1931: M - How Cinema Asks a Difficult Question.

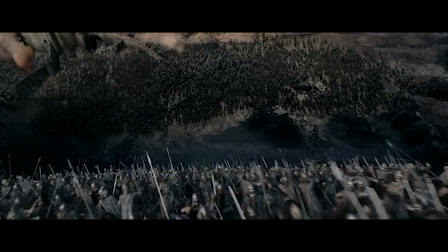(0:00)
As art forms go, cinema is among the most diverse when it comes to its uses.
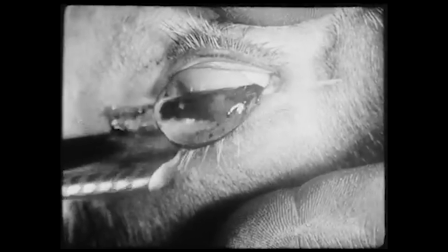(0:04)
From mainstream popcorn blockbusters that entertain us, to avant-garde art film for self-expression,
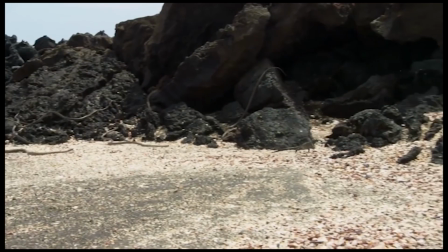(0:10)
to documentaries that broaden our horizons, cinema can be used in so many different ways for so many different ends.
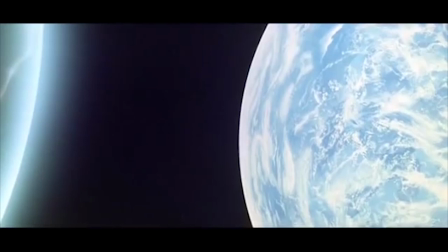(0:17)
Something that cinema is particularly suited to is the exploration of philosophical ideas and the presentation of arguments.
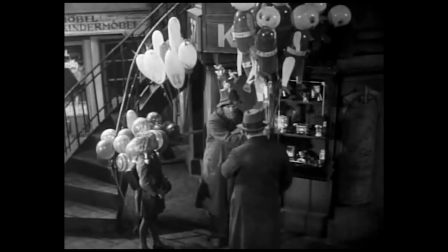(0:24)
And it's this that makes Fritz Lang's first sound picture, 1931's M, such an astonishing piece of film.
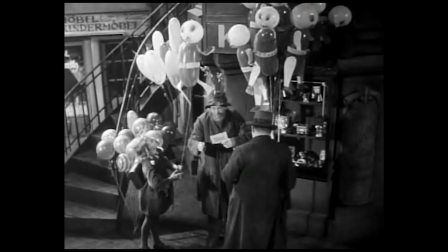(0:31)
M was one of the first films to explore sound as a means of advancing the story.
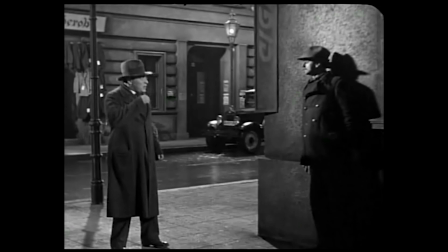(0:36)
It laid the groundwork for the modern thriller and its innovative use of light and shadow informed the look of film noir,
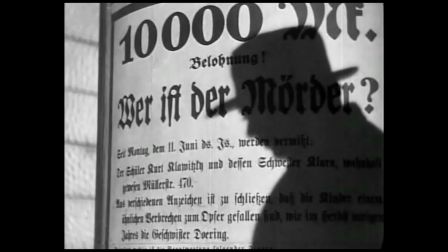(0:43)
but above all else it represents a shift in cinema towards more complex and nuanced film.
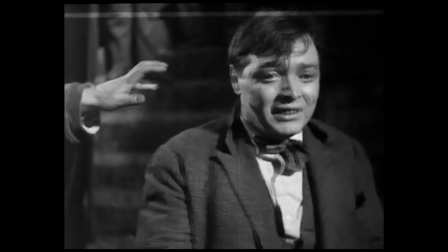(0:49)
It lays the groundwork of a carefully constructed moral and philosophical question,
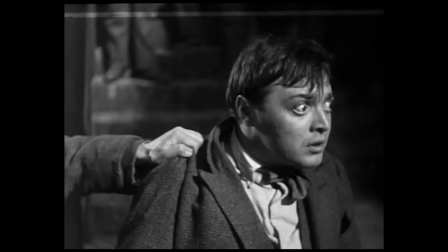(0:53)
one to which the audience is expected to draw their own conclusion and examine their own moral beliefs.
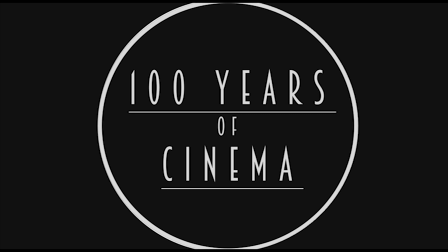(0:59)
But how does Fritz Lang use film to ask us a question? Hello and welcome to 100 Years of Cinema,
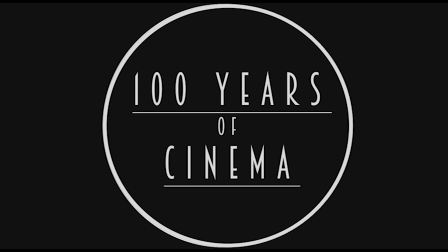(1:05)
we'll be taking a look at at least one film each year from 1915 onwards to track the evolution of film over the last century.
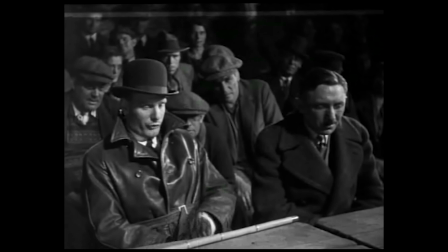(1:13)
Some of the earliest films explore philosophical concepts but M was one of the first films that was structured deliberately to ask a question to the audience.
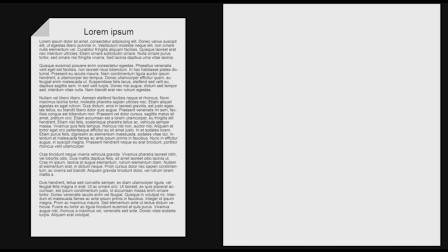(1:22)
If you If you look at the structure of a written argumentative essay, you typically get something like this.
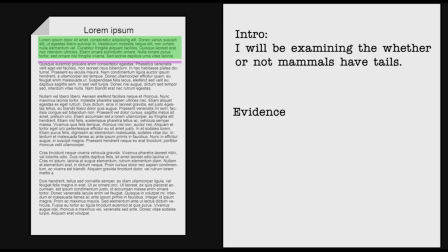(1:27)
An introduction where you state what you'll be arguing, your evidence where you lay out your premises and say why what you're saying is true,
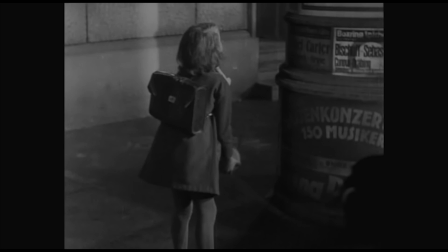(1:34)
and a conclusion where you arrive at a hypothesis based on your evidence.
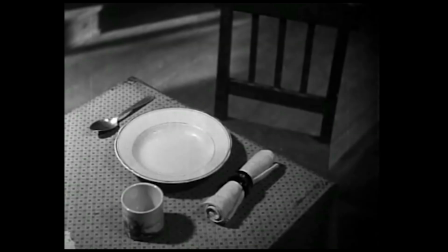(1:38)
Arguments made through film operate in the same way, but the language of cinema isn't words and prose,
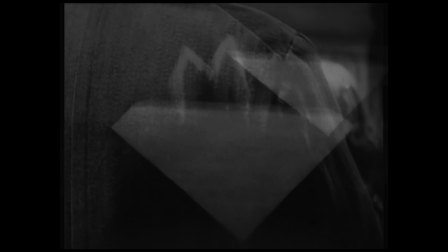(1:44)
arguments are constructed through shots, blocking, acting, editing and montage.
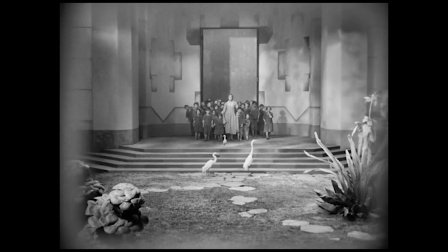(1:50)
You can see this basic structure in Fritz Lang's earlier masterpiece, Metropolis.
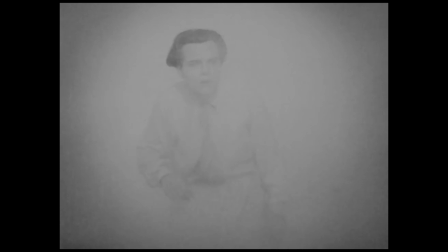(1:55)
The introduction questions the extreme divide between two sections of a futuristic society.
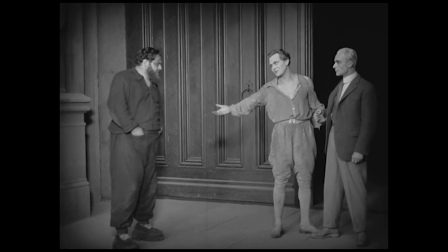(2:01)
For our evidence, we explore the world and the lives of the people in it, and we arrive at the conclusion that there needs to be closer cooperation between the two classes.
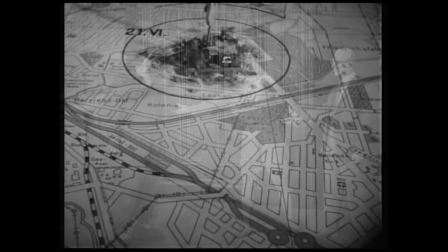(2:10)
Let's examine M. What is Lang trying to argue, and how does he go about it?
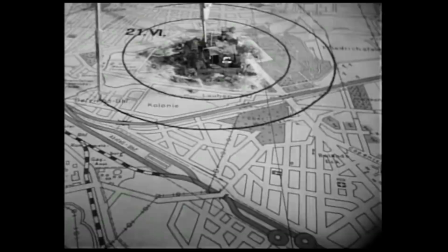(2:15)
The first thing to note is that M is structured slightly different to a traditional long form argument.
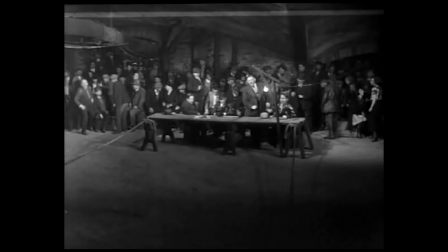(2:21)
M introduces the argument and supplies the evidence, but the film never reaches a conclusion.
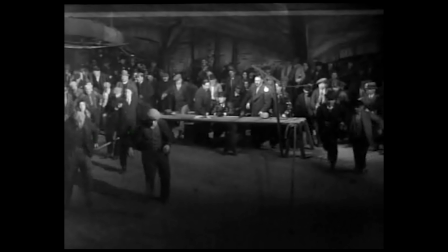(2:27)
Instead, the audience is left to write their own conclusion to the argument and in that way, Lang asks us to examine a philosophical question.
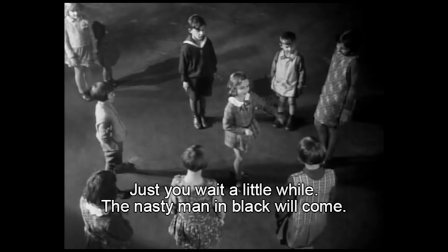(2:35)
Lang hits us with the introduction to his argument immediately. The first few minutes of the film tell us almost everything we need to know.
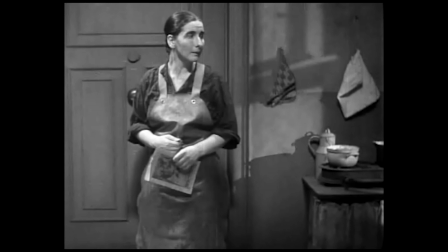(2:42)
A child killer is terrorizing the city, children sing songs about him and frantic parents worry over the safety of their children.
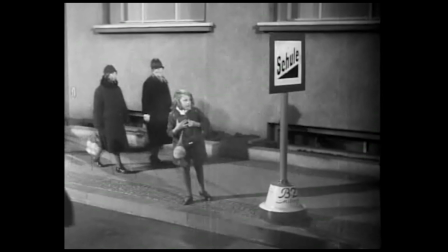(2:50)
The shot of the soon-to-be-killed Elsie Beckman being helped across the road lets us know that in this society they normally care for their most vulnerable.
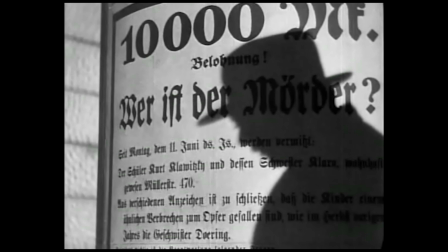(2:59)
The image is starkly contrasted by the shadow of a murderer across his own wanted poster listing his horrific crimes.
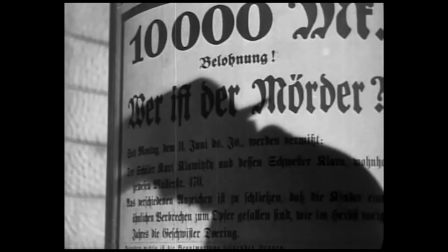(3:07)
How do we react to a child killer loose in the city?
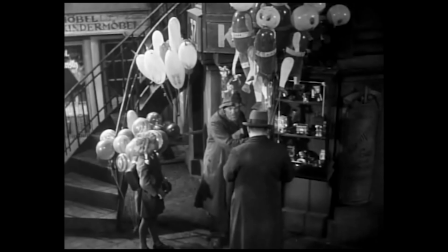(3:12)
The benefit of the medium of film is that the filmmaker can give the audience almost complete omnipotence,
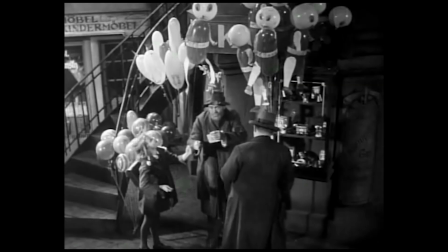(3:18)
allowing them to examine the evidence from all angles. Lang shows us the effects that this string of murders is having on the town.
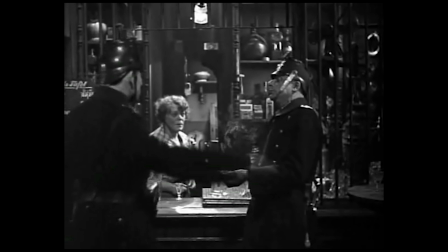(3:26)
Suspicion and tension builds till innocent people turn on each other. We see how it affects the parents, the public, the police and organised his crime.
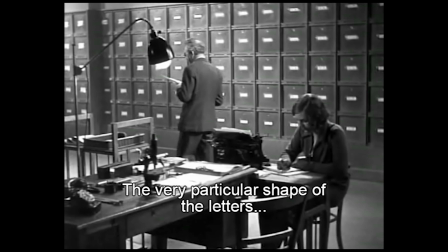(3:35)
We hear a psychologist analyse the handwriting of Hans Becket, determining it to show clear signs of insanity,
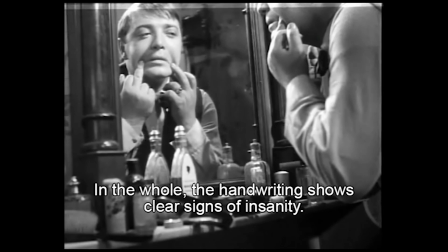(3:42)
while at the same time we see Becket playfully stretching the sides of his mouth to amuse himself in a mirror.
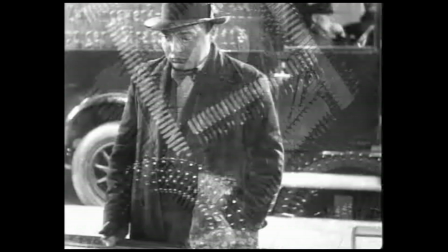(3:47)
This same image is shown to us again as he catches a glimpse of a child and tries to suppress the urges inside him.
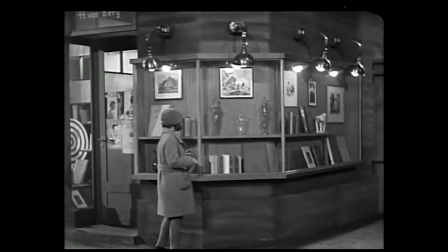(3:54)
We hear a reoccurring motif of In the Hall of the Mountain King as whistled by Hans Becket before he kills.
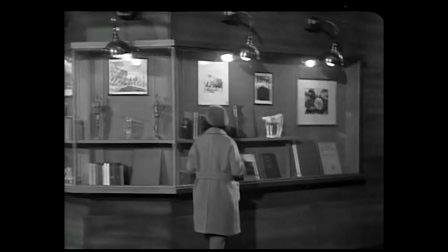(4:01)
The childlike, almost joyful tune is the exact opposite of what's about to happen,
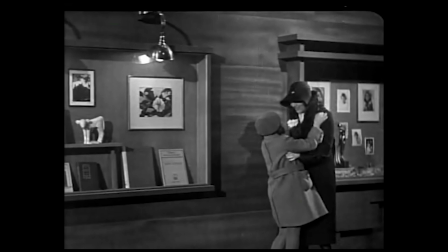(4:06)
adding an extra layer of sadism to an already despicable crime.
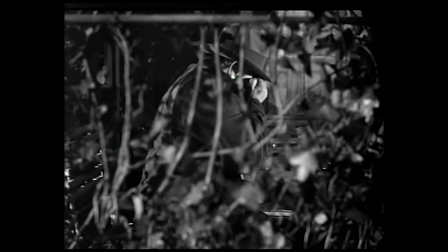(4:11)
But as we hear the tune more and more, it becomes clear that it's not being whistled out of pleasure,
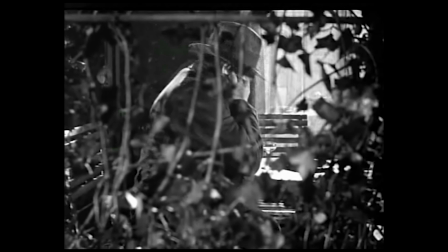(4:16)
but out of compulsion, an externalisation of an inner, uncontrollable urge.
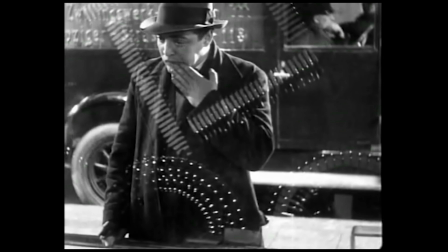(4:21)
Lang stops short of making Beckett likeable, but he helps us understand him by showing of the world that he inhabits, we see him struggle to contain himself,
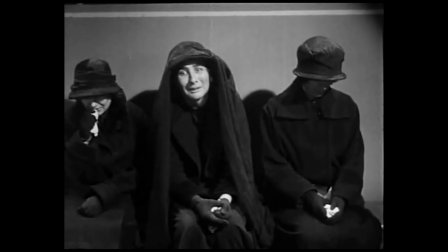(4:30)
we see him scared and alone, but we never feel sympathy for him because at the same time we see the effects of Beckett's crime,
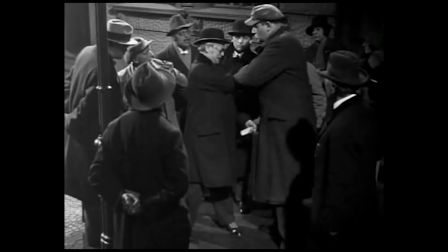(4:38)
heartbroken parents and a town torn apart by fear and paranoia.
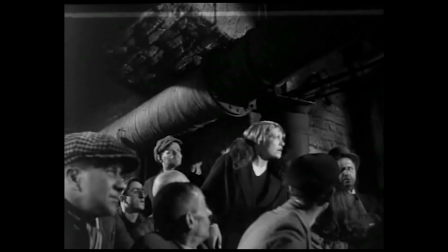(4:43)
In the final scenes of the film, Beckett is caught by the mob and is taken to an underground trial.
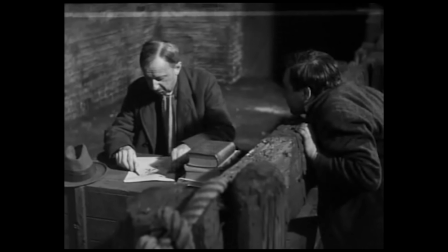(4:49)
We hear the townspeople and the prosecutor, the accused and his defence.
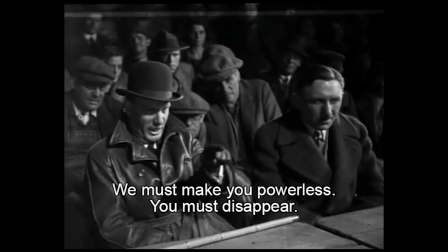(4:54)
The court maintains that Beckett must be killed, to let him live is to risk him killing again.
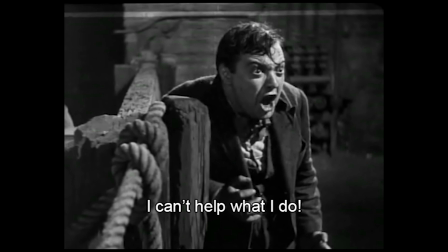(4:59)
Beckett argues that the murders are beyond his control and he isn't responsible for his actions.
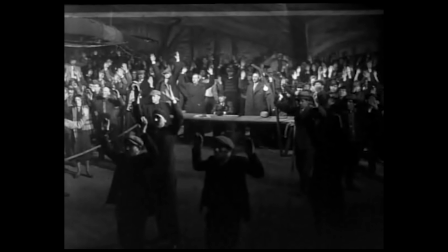(5:05)
Just as the crowd is about to kill Beckett, the police arrive and take him to a real court.
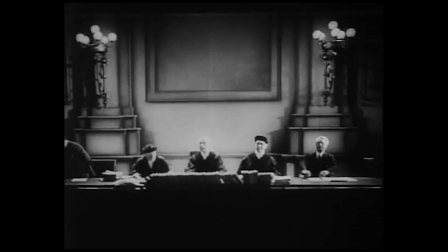(5:10)
But before the judge can give his verdict, the film fades to black and ends,
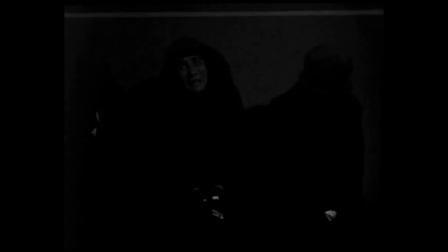(5:15)
leaving the audience to be the final judge in this case, using the evidence presented to them throughout the film to come to their decision.
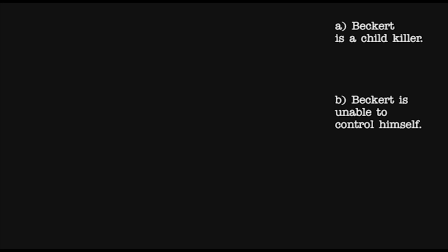(5:23)
Exhibit A, Beckett is a child killer. Exhibit B, Beckett is unable to control his actions. Exhibit C, if left alive there is a chance he could return to the streets to kill again.
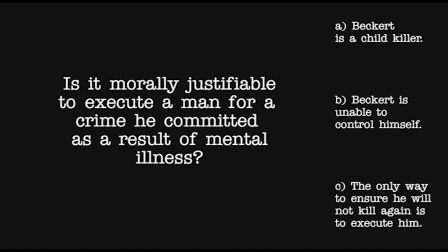(5:36)
The question you must ask yourself is is it right to kill a man, even one as abhorrent as a child murderer if he doesn't have control over his actions.
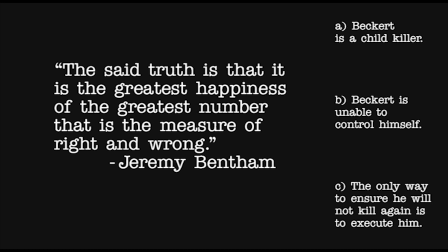(5:45)
The question has roots in utilitarianism, the idea that the best action is normally the one that benefits the largest group of people. It was first put into words by philosopher Jeremy Bentham in the early 1800s, but its roots go back much further than that.
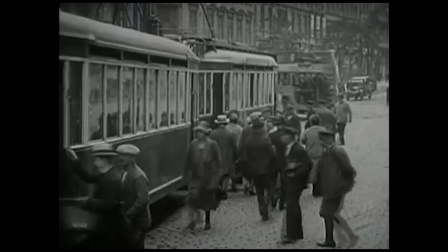(6:00)
If you examine the context within which the film was made, Germany, 1931, the question takes on a deeper meaning.
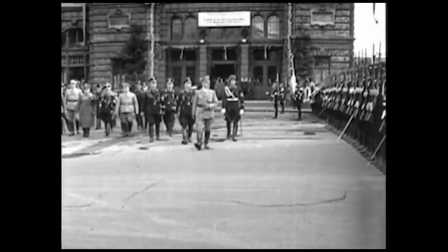(6:07)
At the time, the Nazi party were the second largest party in the Reichstag,
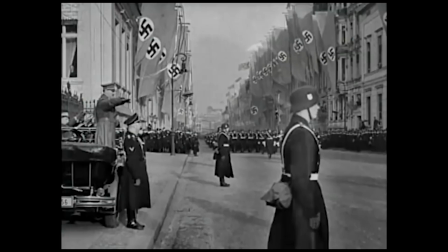(6:11)
their dangerous far-right ideology called for the subjugation and eventual
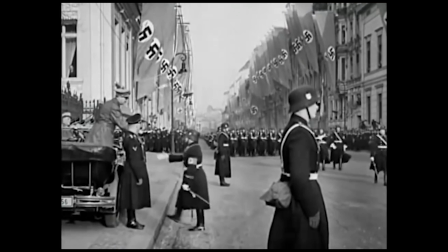(6:16)
extermination of minority groups for the ostensible benefit of the majority Aryan Germans.
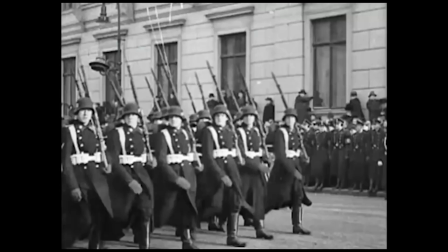(6:23)
Fritz Lang and Peter Lorry, both Jewish, eventually fled Germany in 1934.
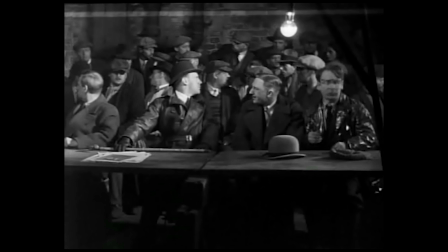(6:28)
Viewed through this historical context, the question is representative of a larger problem.
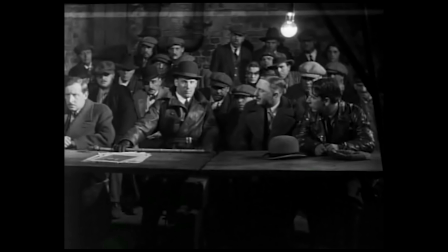(6:33)
What are we willing to sacrifice in order to ensure the greatest good for the greatest number of people.
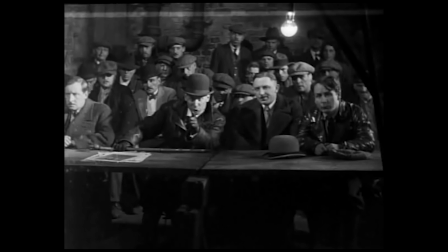(6:40)
Of course, choosing to kill Beckett doesn't make you a Nazi, but the question allows you to think.
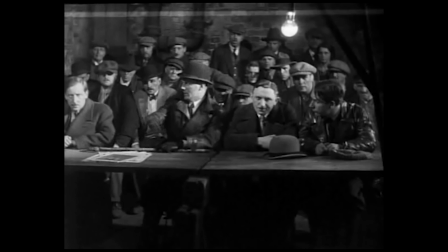(6:45)
If you were given the chance, how would you structure society?
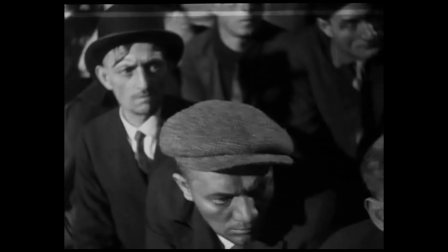(6:49)
The reason the film is so pertinent is that it asks a question that's still relevant today.
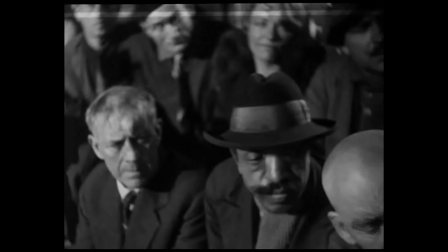(6:55)
It's a question with no clear answer, and depending on what you think, it will change your politics, your personality, and the decisions that you make every day.
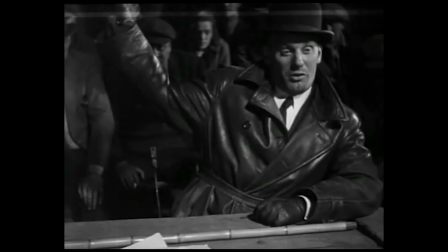(7:04)
We didn't know the answer when Jeremy Bentham first proposed utilitarianism in the 1800s.
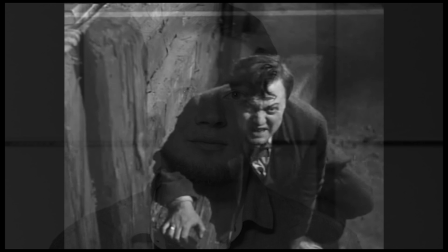(7:09)
We didn't know the answer when Fritz Lang asked in 1931, and we still don't know the answer more than 70 years later. What do you think?
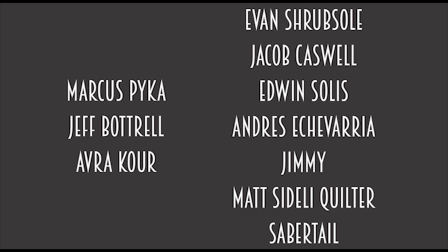Let me know in the comments below what you think about some of the questions raised by M and if you want to learn more about the film and its place in cinema history, I've made a playlist of two excellent YouTubers, MrNerdista and Jack's Movie Reviews, you'll find that just here. And if you want to watch more of my videos, you'll find a playlist just here. Please share this video and subscribe and stay tuned for next time where we'll be talking about three films from 1932. Thank you very much.